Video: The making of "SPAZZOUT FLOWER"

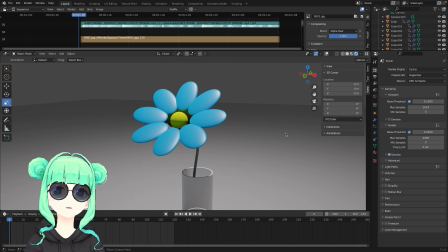8:10 Um, I wanted to try something more simpler, and I didn't want to feel like terrible, like uh, using Blender and not knowing lots of stuff.
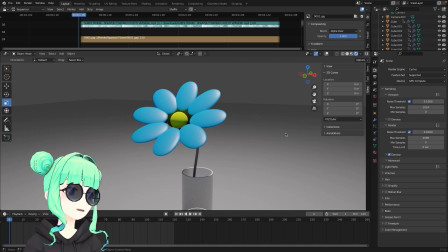8:28 So I wanted to keep it simple and small for the first step. So yeah, nothing bad about that. So yeah, I made this flower thing, and although the video was 10 minutes,
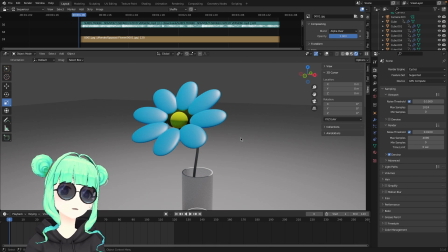8:48 10-minute long, it actually took me a few hours at least, I think. I think that's because maybe the settings were a little bit different, I think.
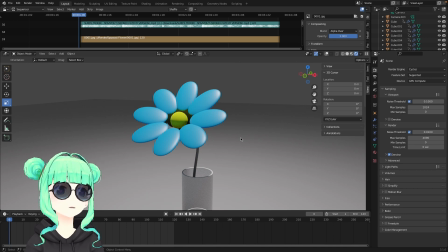9:06 And sometimes maybe I pushed the wrong key and, went back and tried to do it again in a correct way. And, things like that happen. And I think that's why it took me longer than I thought.
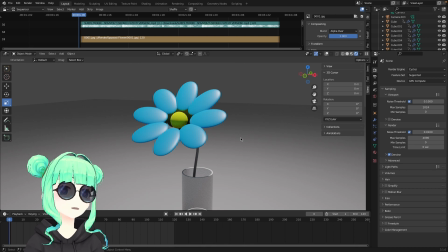9:25 But it was okay. I finished it, so it's good. So yeah, let's take a look closer.
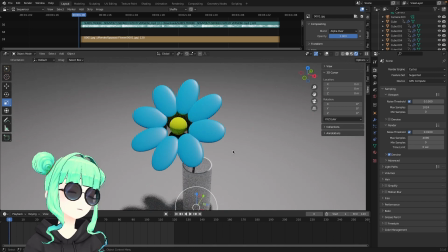9:35 So it looks like this, and
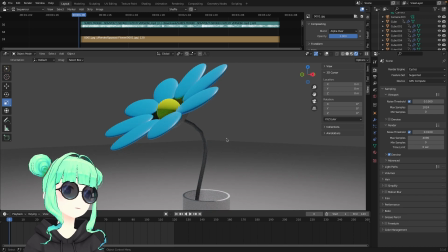9:41 I painted the flower petals light blue
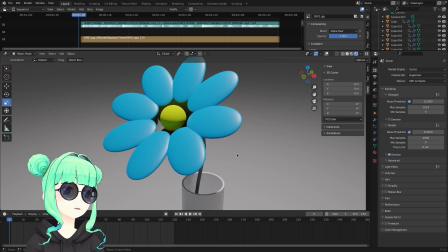9:46 and yellow for a sphere thing in the center.
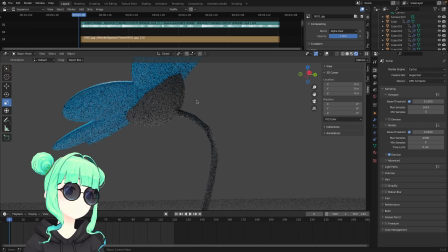9:52 And for the stem part is actually dark gray. I wanted to add weird vibe to it. I know it is a flower, but I wanted to add
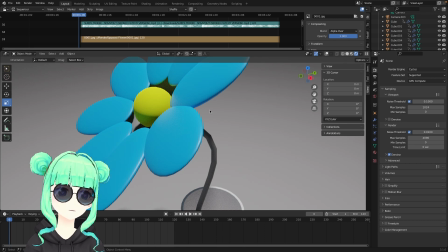10:09 an unrealistic vibe to it. So yeah.
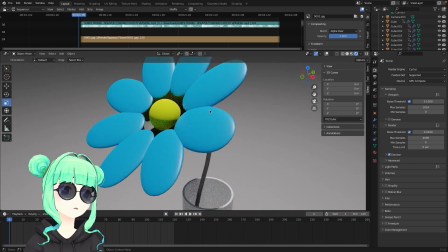10:15 So I made this using a simple mesh.
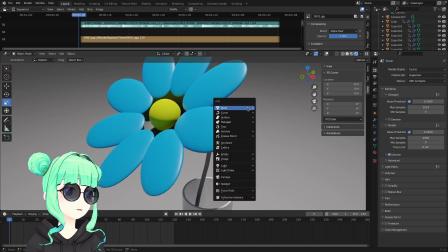10:21 What was the name again? Mesh. Yes. Um, I made this with a cube and sphere and
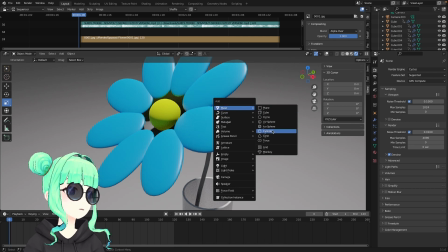10:35 curve and a cylinder for the vase part. So that's it.
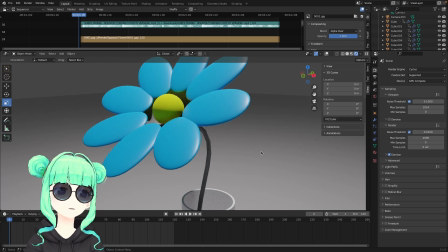10:47 But I made a slight difference compared to the original.
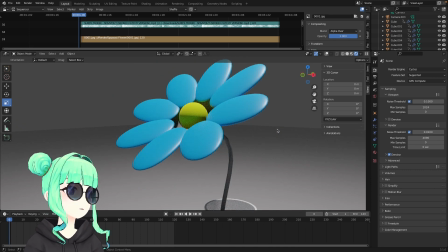10:55 So I'm gonna disable the flower petals for now to see the difference clearly. So in the original,
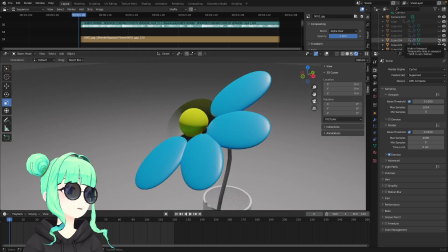11:09 they make you make the top sphere, the yellow thingy, a little bit more bigger to cover the gaps between the petals, but I kept it small so it will look like a lamp.
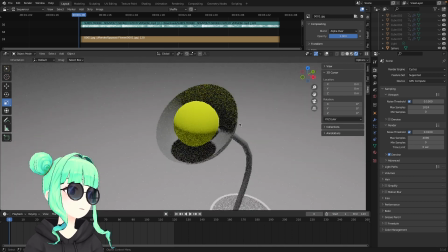11:31 See?
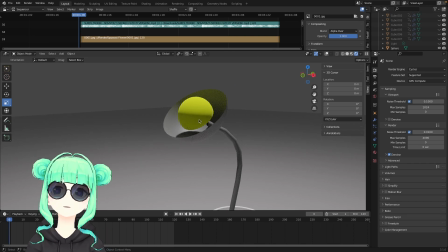11:34 It looks like one of those lamps you can get at IKEA, don't you think?
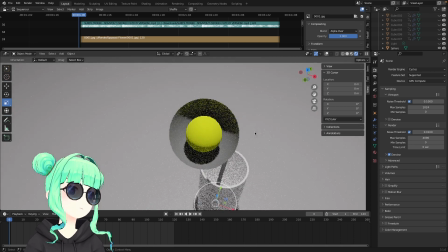11:43 I thought it was cool, so I kept it like this.
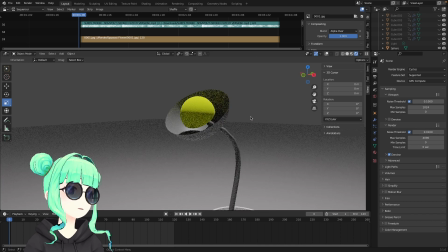11:47 And I also like the opening space here.
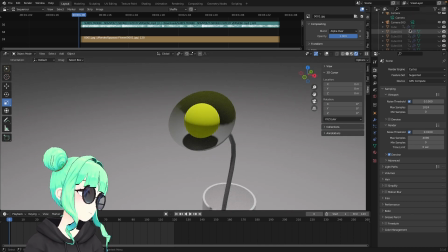11:54 So when I turn these back on,
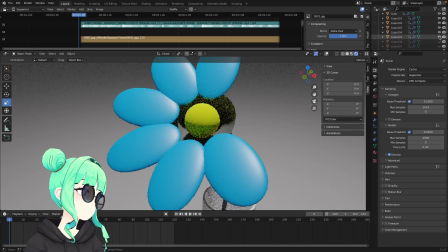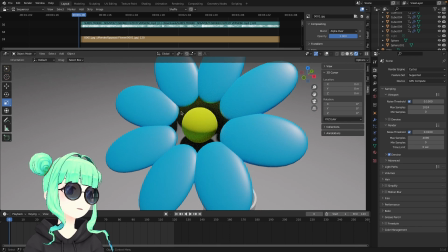12:02 they're all back. So you can see these slight opening or gap or void. I don't know what to call it.